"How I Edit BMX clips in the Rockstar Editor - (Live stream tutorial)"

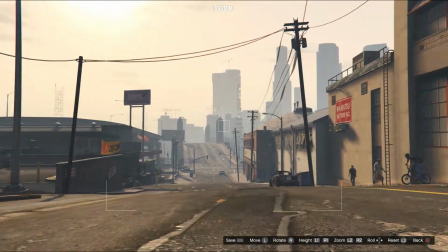(70:20)
I'm not going to add any
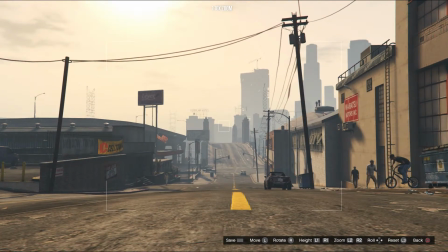(70:24)
track on this, so none of the camera looking at me.
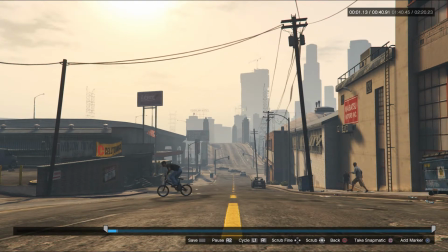(70:29)
It's just riding along.
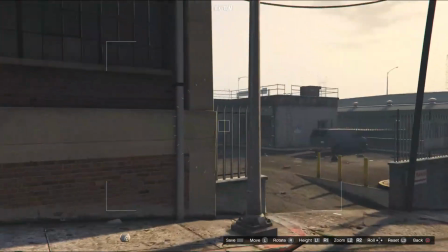(70:33)
Editing now into the second camera.
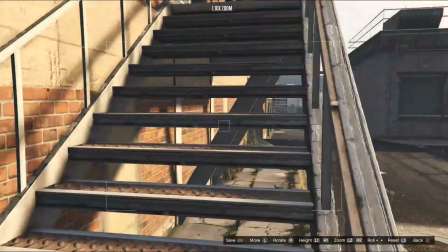(70:37)
So the real highlight for this clip is that obviously back in the day I just rode up this shit, gapped up it, and grinded this rail over here.
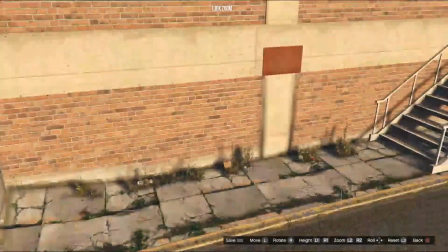(70:44)
But the real highlight for this, and so many people have done it in the past, but the highlight here is the grind on this rail.
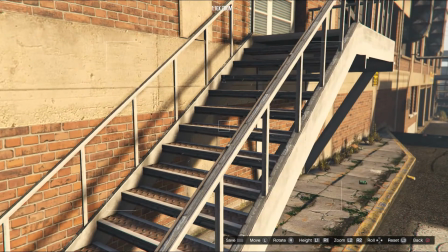(70:49)
So we want to be emphasizing the grind on this rail.
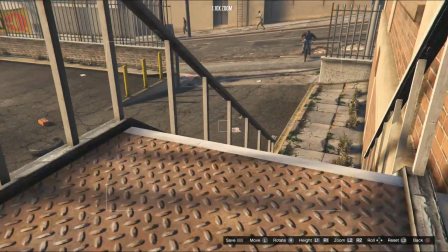(70:52)
So a good way to do it is we could place it here, or we could place it here.
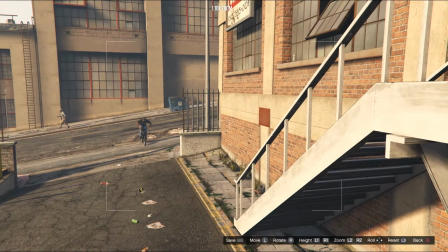(70:59)
So we're putting a lot of the rail in the view, which is nice. Might bring it down.
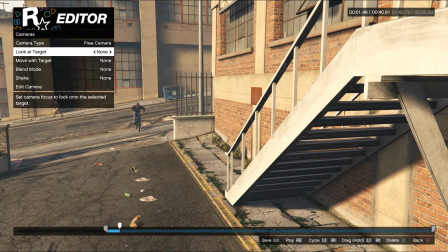(71:05)
About here is looking good. So look at target player.
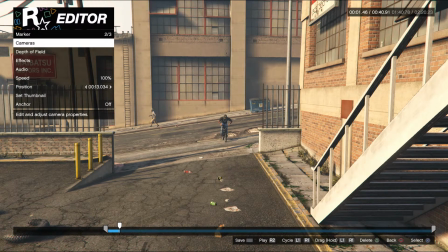(71:11)
And for me, for this one, because it's the final point of the video, I want to put a bit of emphasis on it, and not just that it was an insanely difficult clip for me to do,
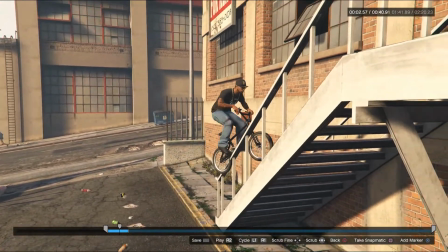(71:18)
is we want to have the approach, and then I might put
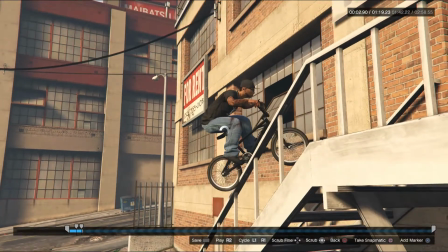(71:25)
50% speed on the grind to where I launch, which was here, back to 100.
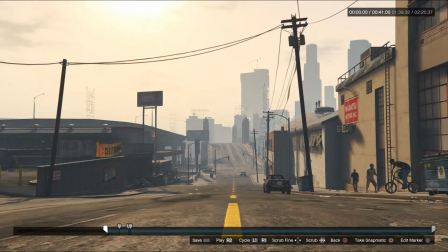(71:36)
So now, let's just see how this looks. Hold on. Let's just check how it looks.
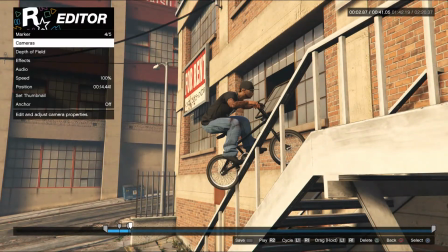(71:42)
Yeah, so from here,
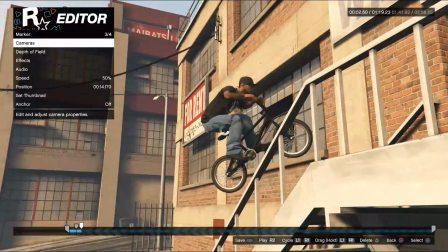(71:48)
it's got a nice little grind up. And now we'll be editing the flight through the air,
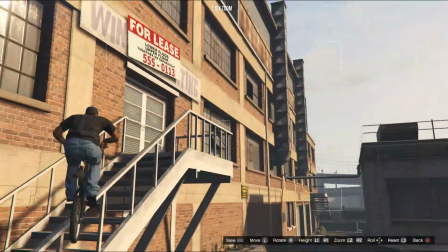(71:57)
which I think will look the best like this.
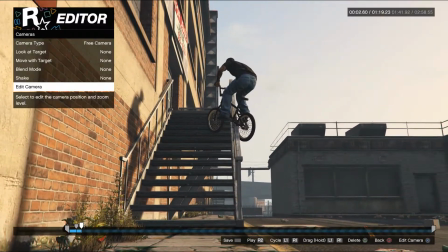(72:06)
Maybe, yeah, like this. I think this is how you would do it. It doesn't make much sense for the cameras to be going backwards though.
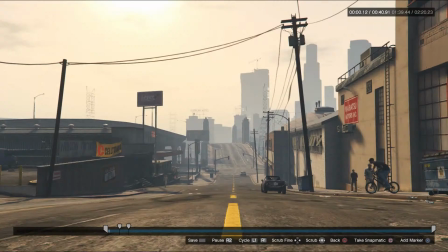(72:17)
But we'll see how this looks. So let's just have a look here.
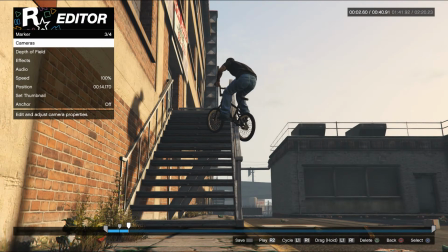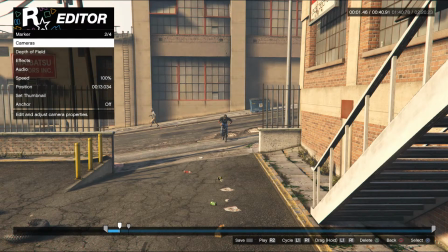(72:27)
I think maybe we delete.
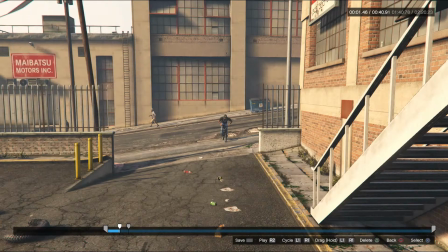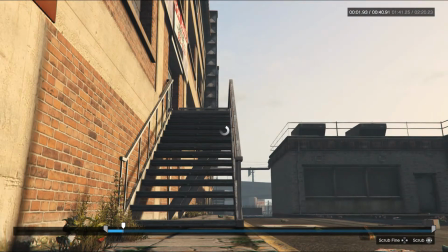(72:36)
Might delete this one and then just bring this one into here. So
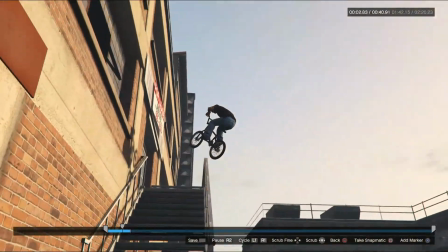(72:45)
we might have this here and then look at target. Yeah, I think this could work.
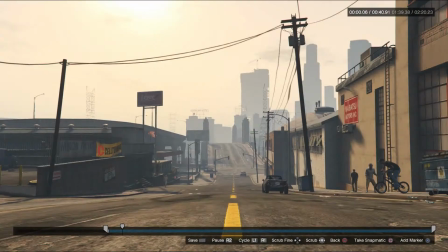(72:52)
Let's just see how this transitions from across the street.
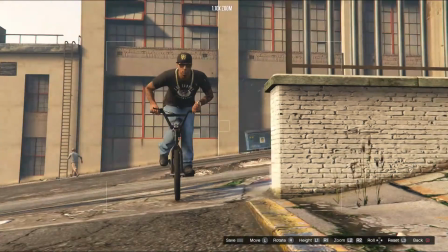(72:58)
Might just move it to here.
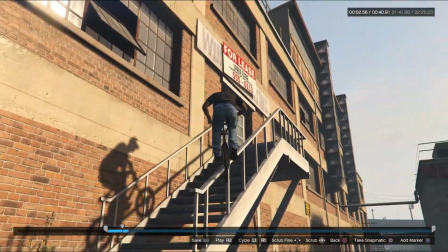(73:04)
Yeah, so this is much better. So we've eliminated that first issue, and we've got it on the rail, 50% on the rail,
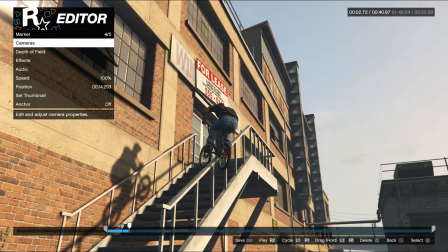(73:15)
back to 100. So we're actually adding multiple cameras into one here.
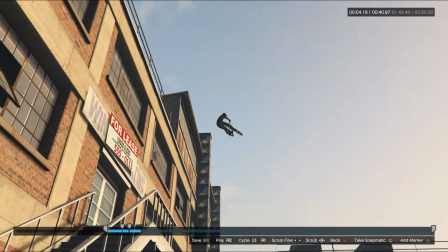(73:24)
I can't believe how high that shit was. Actually, it was crazy.
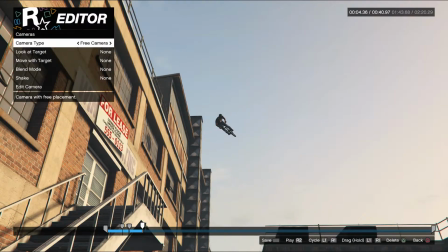(73:26)
So we'll go to the apex of the 180, which is about here, moving to the actual where I land on the grind,
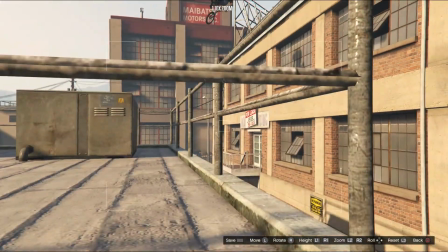(73:35)
which can be, I
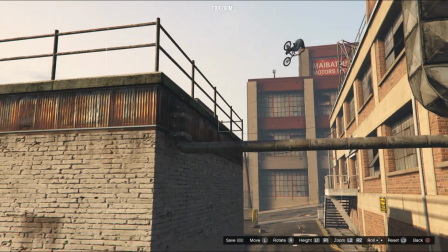(73:40)
think this will look pretty good like this, actually.
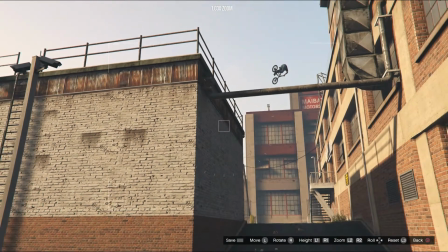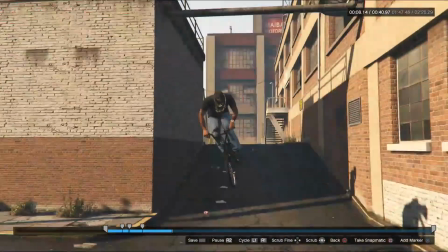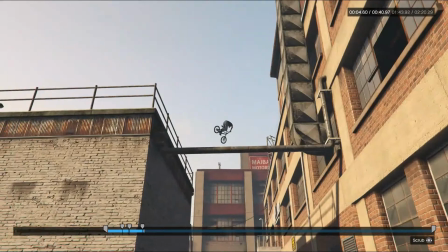(73:57)
This shit was so crazy, it was like a backwards 180. I was doing it with a flare, but
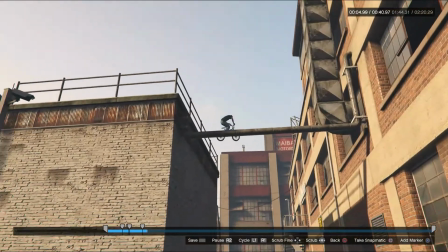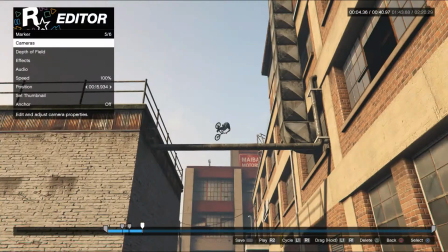(74:08)
wondering,
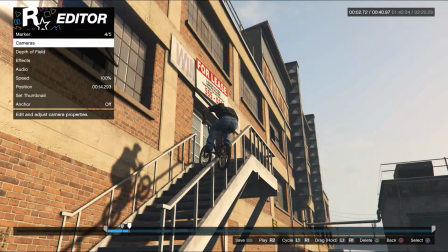(74:13)
shit, it even looks better like that. Really, that there really, it really emphasizes the distance by leaving it with one camera.
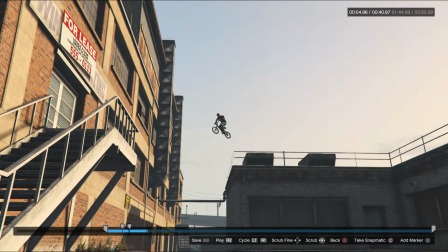(74:22)
You don't have to be actually adding cameras all the time.